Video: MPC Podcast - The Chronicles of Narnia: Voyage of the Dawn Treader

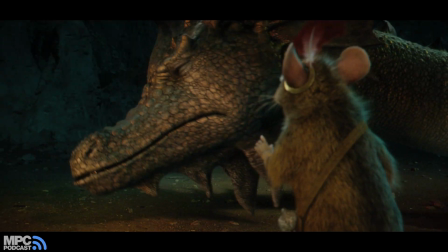We start rough, and we present a rough version to the director, and what's important to us to establish in this rough version is that the storytelling points are there, that the continuity is there from one shot to another,
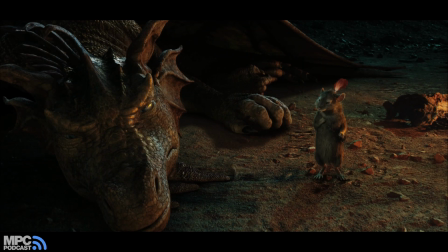because it's more often than not, it's not the same animator animating the whole sequence. So we made sure in dailies when the animator would block it out and we'd compare shot to shot to shot, that the range felt natural and felt gradual. I guess the trick with doing facial animation, particularly on the mouse who's speaking,
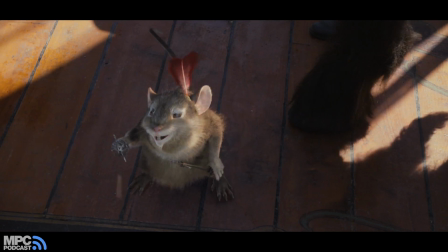he's got small features, he's got a lot of fur. We have had quite a lot of controls around his eyes,
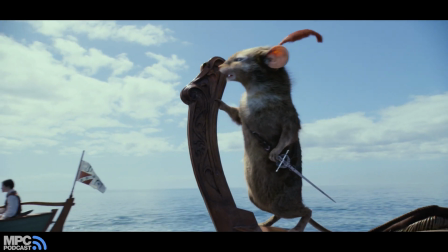his brows, his little twitchy nose, down to the whiskers, the shapes of the mouth, and to offset things.
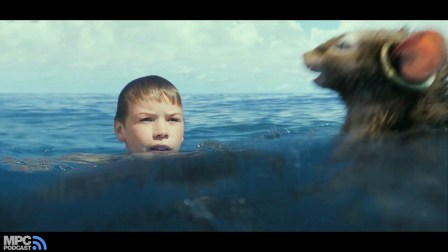get a little asymmetry. You've got to love those.
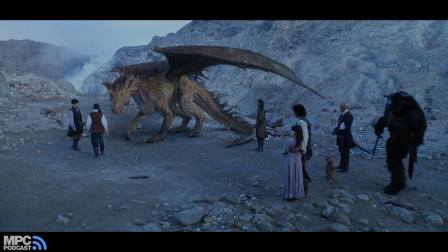It's those little things that really make someone believable and come alive.
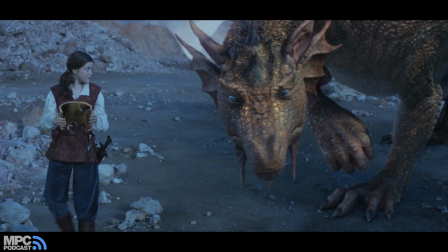It's, I mean, moving, yes, but it's those subtleties in the acting, those little
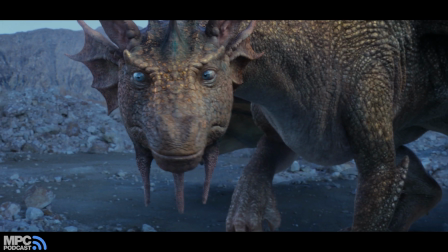quirks and the time it takes to get those things.
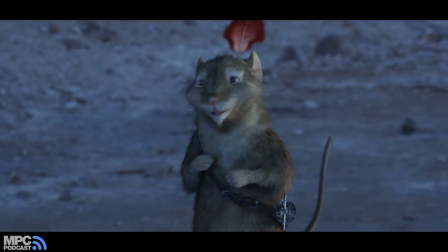I think, yeah, you probably have to be a little bit crazy to want to spend to do that, but it's rewarding. It's the best part. When we start a show, we look at the characters that we have and the range of emotions that they will be going through.
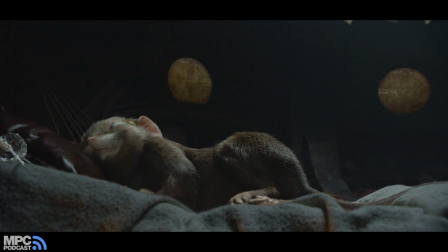So, for example, for Reepicheep, he was a great character because he did a lot of different ranges of emotion.
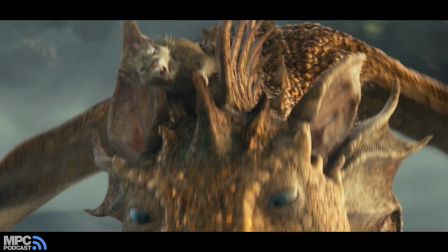So we had to build setups that were quite robust. With fur, we have MPC's own custom fur solver, which is called Fertility.
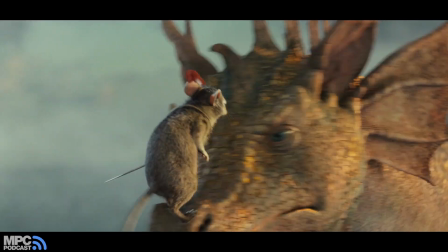One of the main things that we have to do is how much it bends and how the wind affects it and how stiff it is.
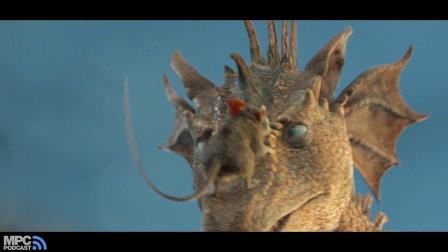And one problem that you can get with CG fur is that it can look really CG, obviously.
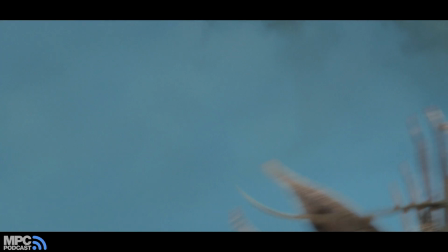It can look too stiff, and it doesn't get that lovely flowing feeling that you get with natural fur. So that's something that we've been trying to address, especially with Reepicheep, so that he looks nice when the wind's blowing on him.
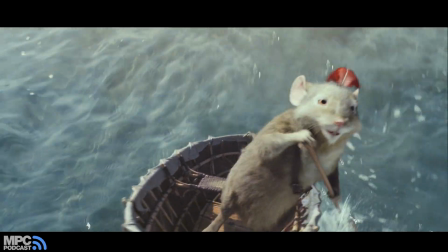Things in nature aren't symmetrical, and that's what we're trying to achieve with dynamics, essentially. We're trying to get those little inconsistencies and those little gusts of wind in the fur, that,
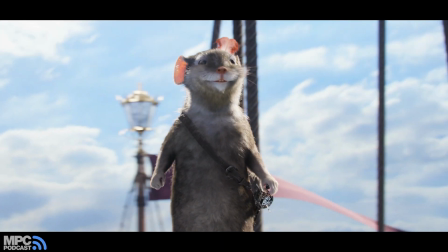those little billowing in the sail that you would get if it was real.